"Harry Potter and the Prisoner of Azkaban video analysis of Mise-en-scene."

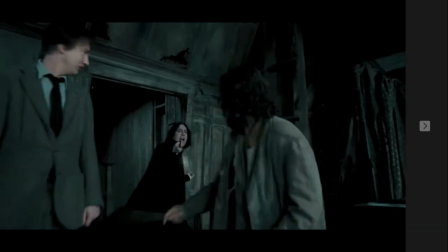0:03 My name is Eric Badegbe and today I'm going to talk about the missing scene of Harry Potter and the Prisoner of Azkaban.
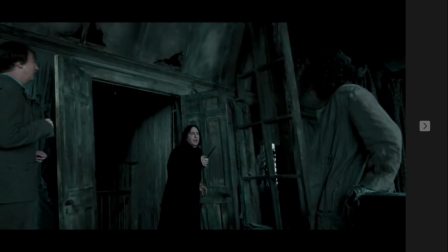0:10 As we all know Harry Potter is one of the most popular wizard series in film history so today I'm going to
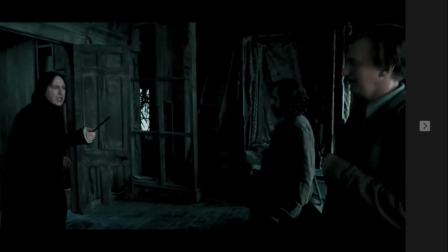0:16 break down the missing scene of the film Harry Potter and the Prisoner of Azkaban.
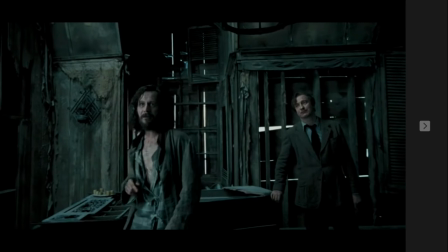0:25 So when you look closely you are looking at Sirius Black.
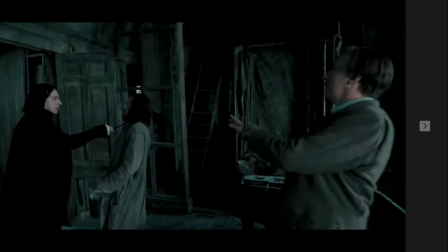0:29 He was a prisoner from the Azkaban and he's a professor from Hogwarts University.
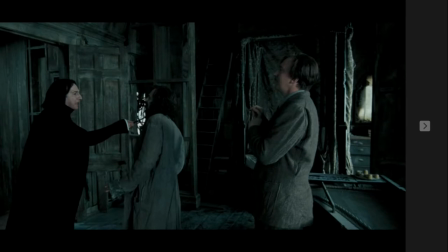0:37 So when you look close, the first missing C was the professor's costume. The costume plays a huge part of the film. So if you look closely, the professor on the left has a different costume from the professor on the right.
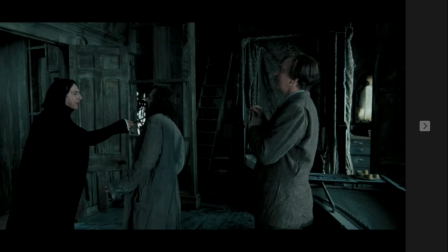0:57 The professor on the left has a working costume for teachers that work at Hogwarts so when you look closely you see him wearing a black full robe that's what teachers wore to class and the teacher on the right the professor on the right
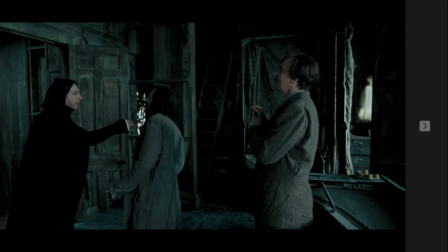1:13 he has a suit on that's the first missing scene so
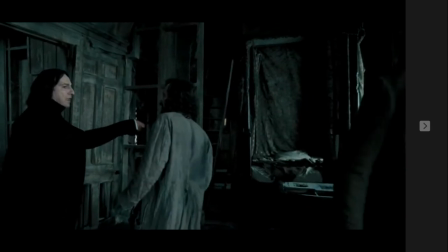1:21 here he is questioning Sears Black
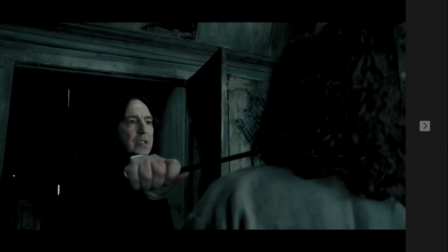1:25 because he was an escaped prisoner from the prison of Azkaban so that's what he's doing right now
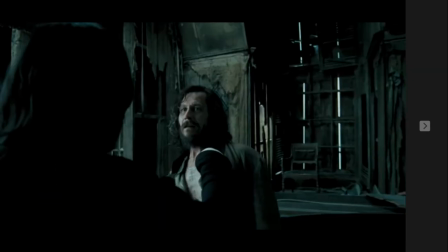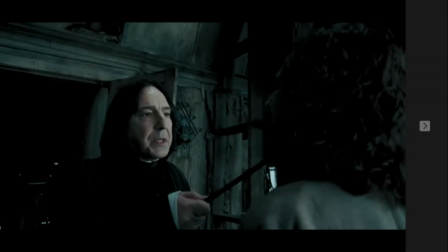1:42 So the second machine scene was about costume because it played a big role.
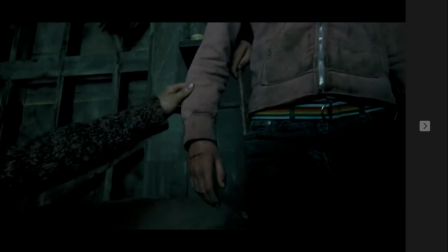1:49 So now we'll talk about the second machine scene.
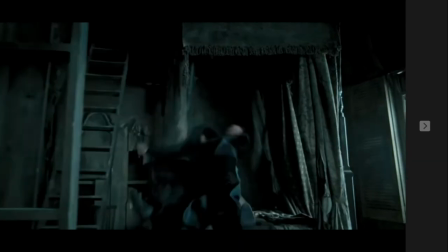1:55 The second machine scene was lighting and setting design. You could see the characters in the room were in an old
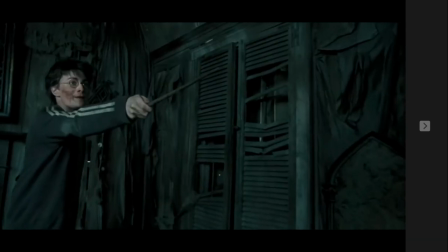2:04 setting of the room. they were in underground the tree that was
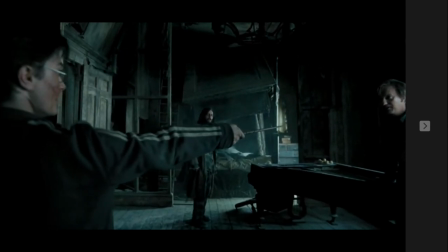2:08 beneath the tree but it looked like they were outside because you could see
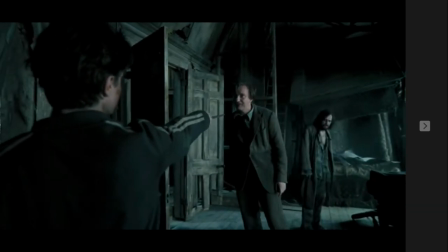2:13 lights come out from the windows that was i think that was one mistake they made in
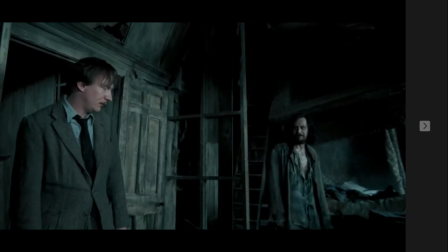2:19 the movie because when you watch the movie the the house the building was under a
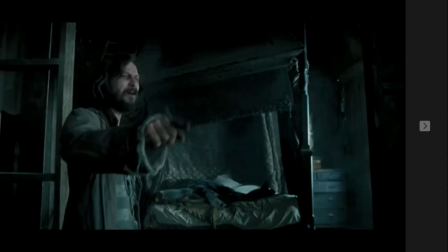2:24 tree so it should have been darker than what it is but the lighting here was too bright
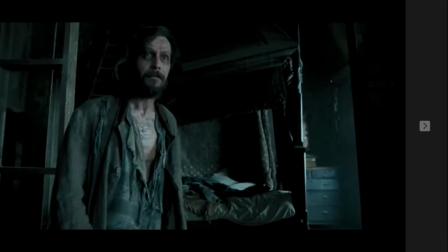2:30 and when you look closely they had they had cameras
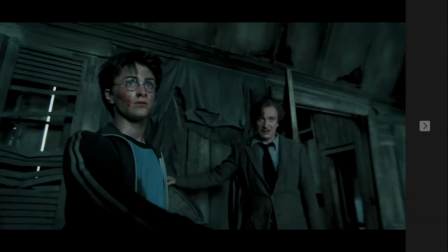2:34 at every corner to shoot the scene from different angles and
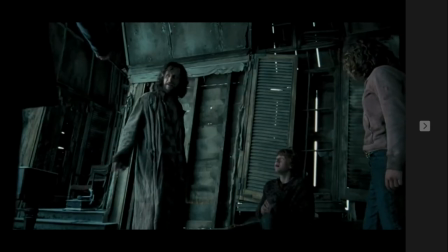2:39 they also use handheld cameras to capture the movements of the scenes the
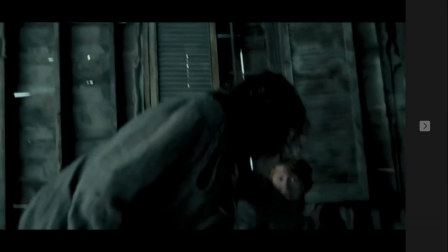2:46 lighting was perfect because when the cameras on the main character they they
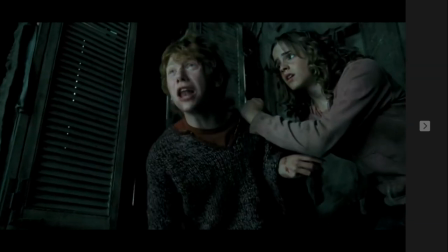2:52 mostly blare out any character that's behind the main character so
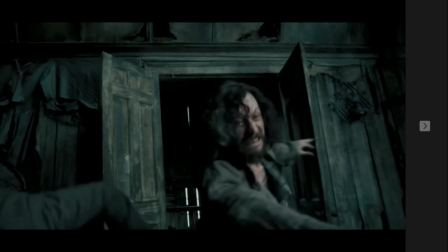2:59 now they are trying to find out who is who is the rat right now so that right
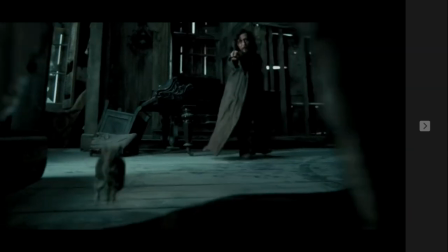3:03 now you could see the the cameraman using the handheld camera to follow the action
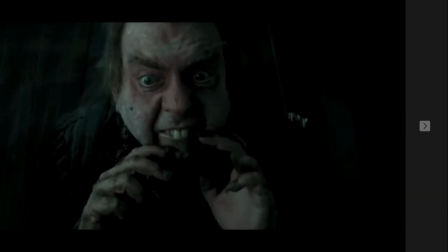3:08 so now we are going to talk about the last missing scene
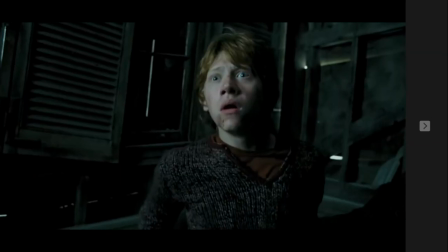3:13 was the makeup because you could see the characters have
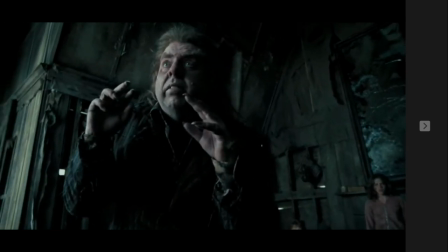3:17 already had bruises on their face and they already had torn clothes and dirty clothes Yeah, so this is the end of my message scene. Thank you.